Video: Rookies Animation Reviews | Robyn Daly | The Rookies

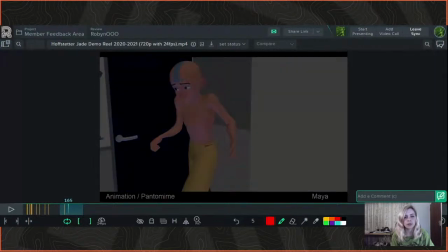And this arm here, this whole part where it kind of goes up that way,
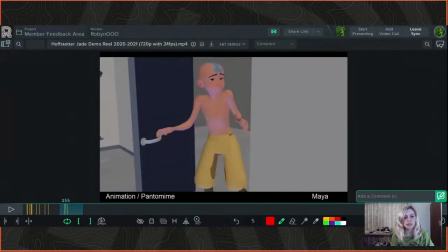like this action that it does, I would take that out and have it actually,
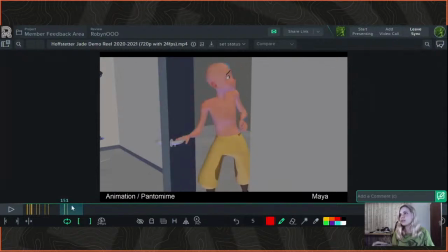it can either stay up by his side and just have a bit of like a wrist movement there as he looks, but I wouldn't have it coming up to the side like that. It's quite an awkward movement that it's doing. It's almost as if he wants to grab the door frame, but he doesn't quite do it.
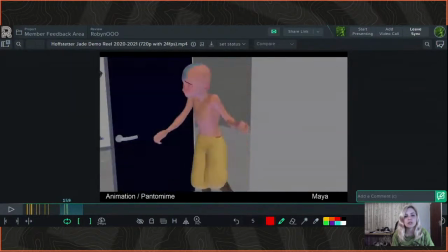It's kind of like that particular movement doesn't really serve a purpose or make sense there.
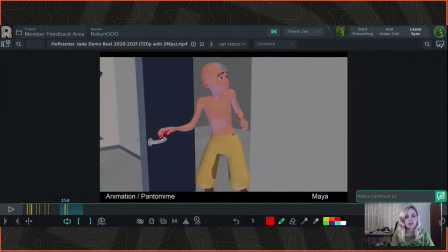And again, the follow through here, the fingers would lift last, so the fingers would stretch as they let go of the handle there,
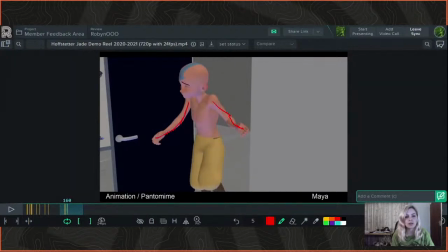and just have a bit more of a smooth curve here. Have that secondary action on the wrist. So as the arm moves, the wrist is always going to move like a few frames behind, because there's going to be that follow through overlapping action on the wrist as it comes behind the arm.
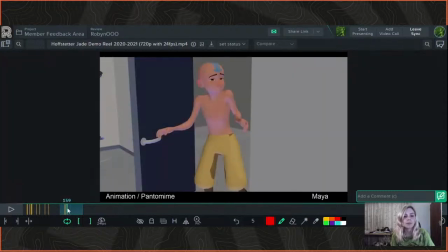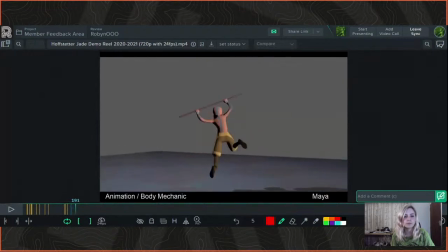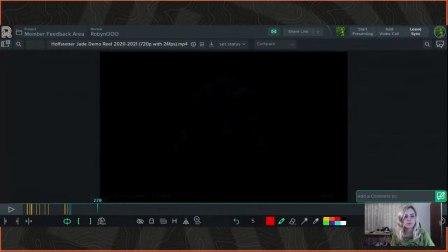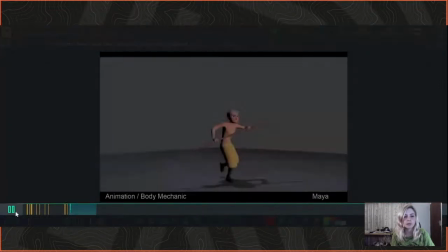Okay, let's look at this one.
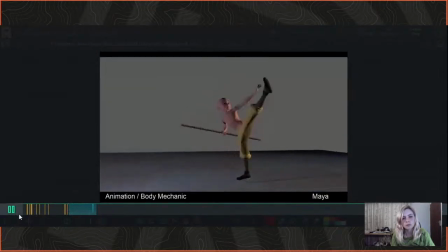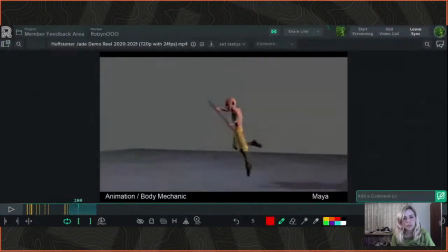So these sorts of actions and stuff are really difficult to get right with timing and stuff, and for the most part, the timing's pretty good. The main thing that stands out for me here is weight. Obviously, it's really difficult.
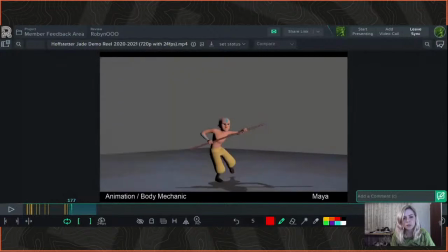This is good. As he's running, that's great. The weight looks good. It's a little bit of jankiness with the knee here, especially here where it overextends a bit. That's quite because it's literally just straightened for one frame. So it looks a bit like a glitch or a mistake there.
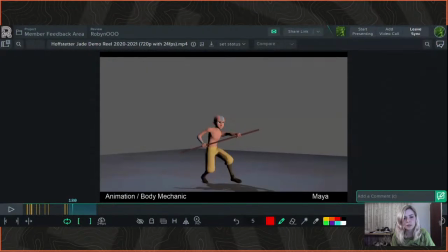I just wouldn't extend the knee fully over there. I'd keep it very, very slightly bent. But otherwise, this for the most part is quite good. I would also just here with this arm, just have a slight bend to the elbow there.
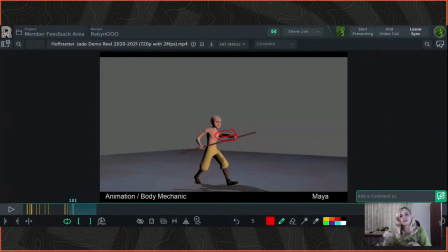Because I know in real life, I mean, you are going to have like a straight arm and stuff, but just here from this angle, it just looks a little off. It looks a bit like the rig is getting pushed to its limits. That's a great jump.
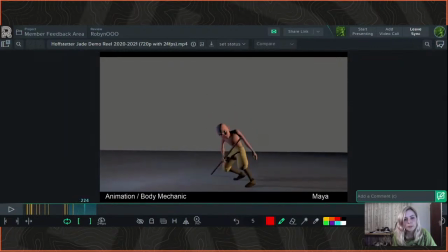This part here is what stood out for me, the weight there. Because, I mean, you can see here, at first it's like his weight is kind of on the stick a bit, but just, you know, obviously the weight wouldn't be on the stick like this.
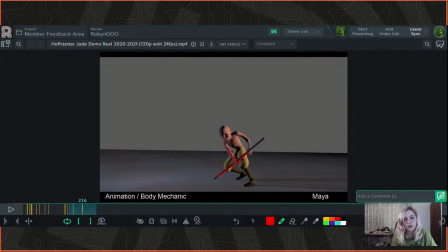There's no way that this angle with one arm would be supporting all of this weight. So I would just be careful of knowing like where your weight is at any given time.
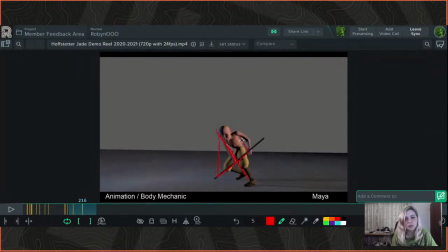If he was putting his weight on the stick, he'd have to still keep this hand on to kind of put that counter pressure onto the stick, if you get what I'm saying, to actually have it bear his weight. So as soon as he lifts his arm off the stick there, then it looks like the weight is wrong there,
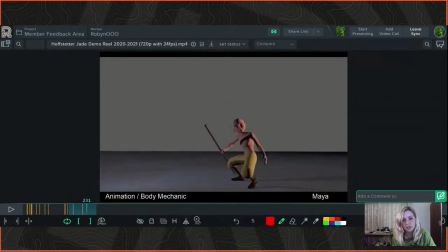because there's no way he would be able to actually keep his balance with that sort of movement there. So he would need to transfer his weight back onto this leg a bit. So he would have to move counter to that there.
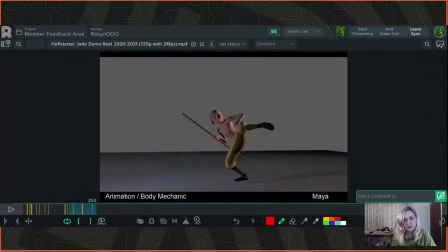And then he kind of swoops back to come back up. But then that movement back again there also just seems a little off, because he kind of goes backwards rather than pushing straight up from his leg.
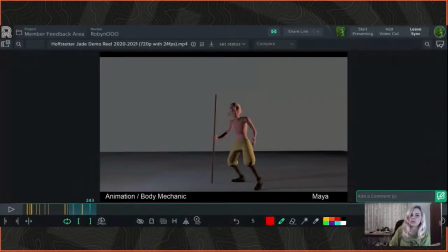He goes back the way he came. This kick and jump is good.
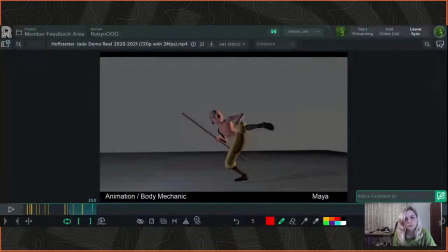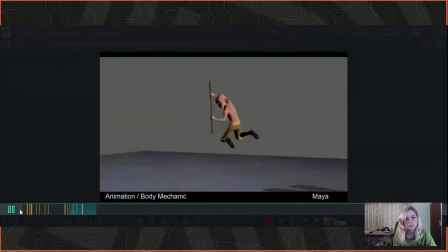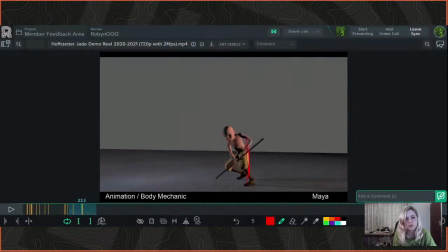I just noticed here this arm, as it straightens, it's really stiff as it goes like that. It's like this very rigid, stiff arm there, which it wouldn't be either. So just watch that. You know, if he's taking it off the stick, it's gonna stay bent and come through in an arc. It's not just gonna come straight out.
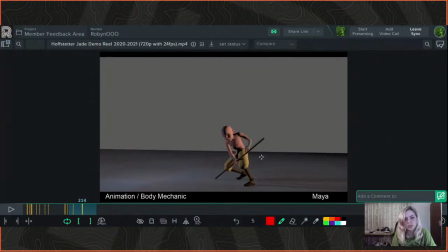It literally just goes straight down from the stick like that. And then as he brings that arm back in,
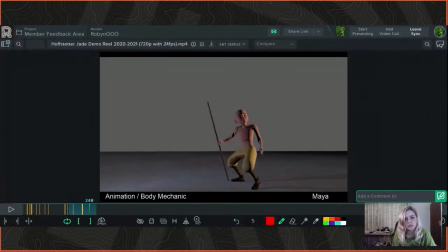again, that elbow, I would just rotate it so that the elbow is coming in closer to the body there, because that's another sort of like awkward movement to have there. So as it's coming back, it should be more like that.
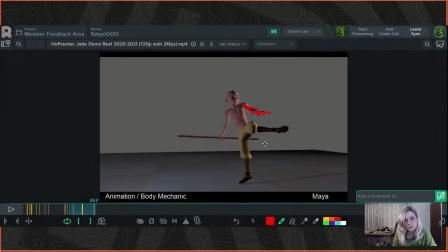And this knee probably like slightly bent. Obviously the foot would have to rotate to accommodate that knee also. Obviously, sometimes some things, you know, from the angle you're working at and looking at it looks perfectly normal,
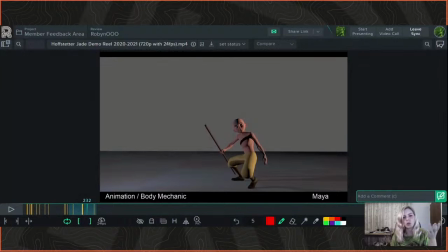but because it's 3D, you always have to be conscious of what your poses and stuff look like from the camera's view, because that's what really matters.
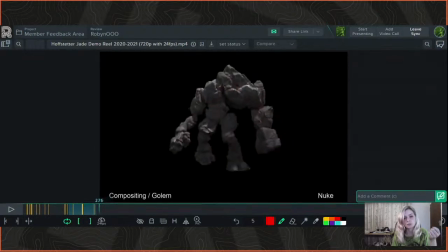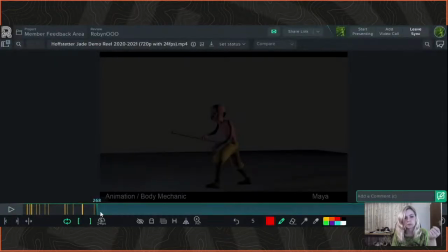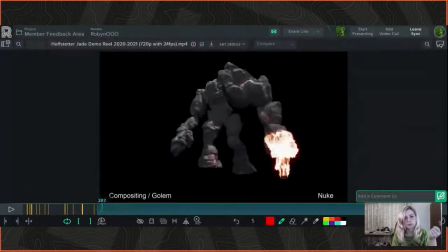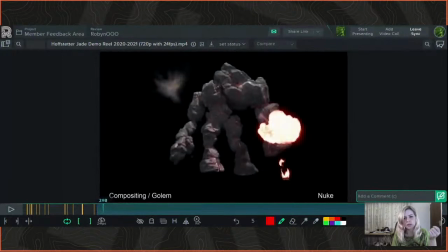So I'm not sure if you just did compositing here, like the effects and stuff.
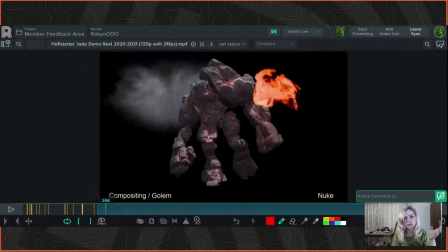It looks pretty good.
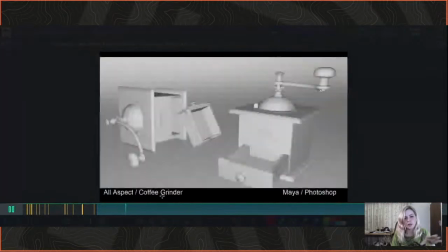So like I mentioned in the beginning, over here on these sorts of scenes, I would just add a slow drift.
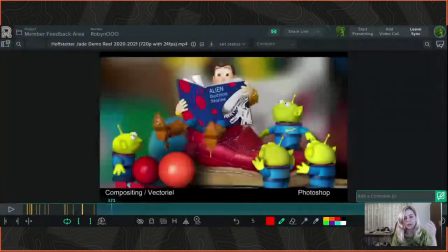It would be really cool if you could show your process. So just if you had even like, you know, the various stages of production here. So if you had just the model and then the wireframe and then the texture over it and then maybe the lighting over that, that's quite a cool thing to have in your show reels when you've got just stills to show. It looks good though, the lighting looks good.
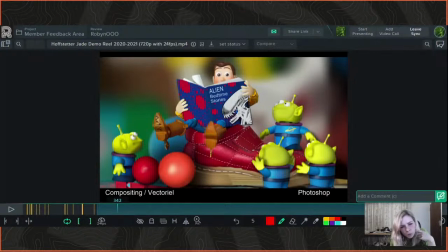The shoe looks good, the leather on it looks good. This ball here, I can't tell what it's actually resting on, what surface it's resting on.
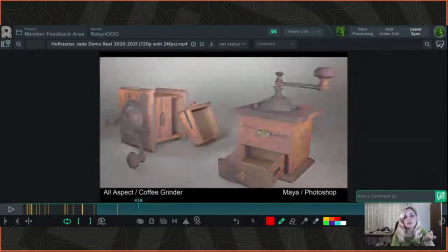Otherwise it does look good. So yeah, so exactly like here, this one. So you've got your wireframe and then you've got the texturing.
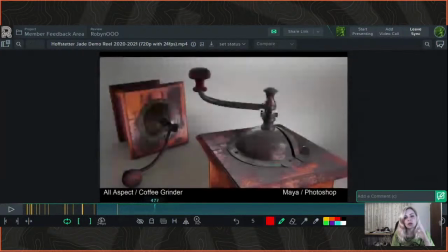It would be cool if you added another layer with the lighting over that, just for a bit of interest.
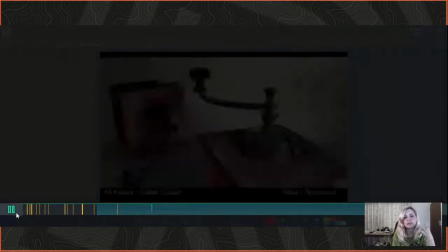It's good to keep it dynamic. You don't just want like dead still frames in your reel.
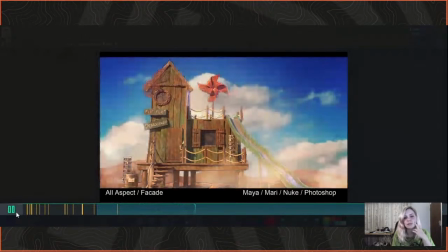Yeah, so you did the same thing here with the wireframe and stuff, compositing the background in and everything.
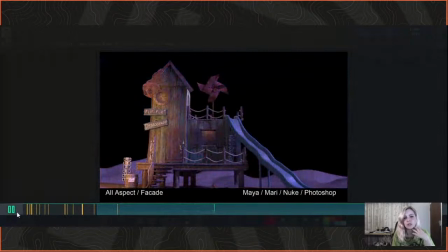That looks really good.
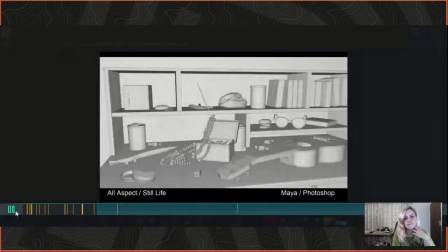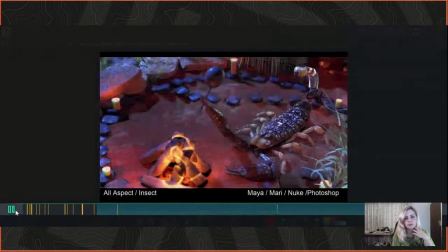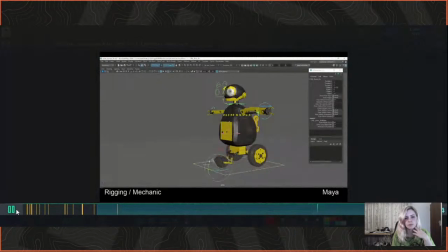So you can show you could do a bit of rigging as well, which is really cool. Can't really say much about it.
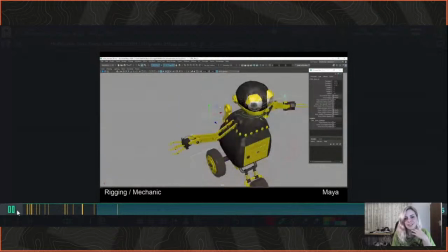Looks like it all works. That's why you're showing it, right?
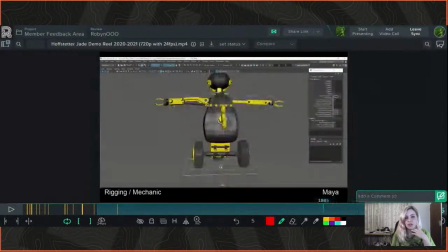Awesome. So it's a really good reel. I mean, you can show all your skills here and it all looks really good.
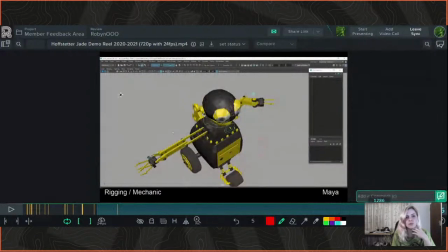So, you know, most of my notes were on the animation stuff, really.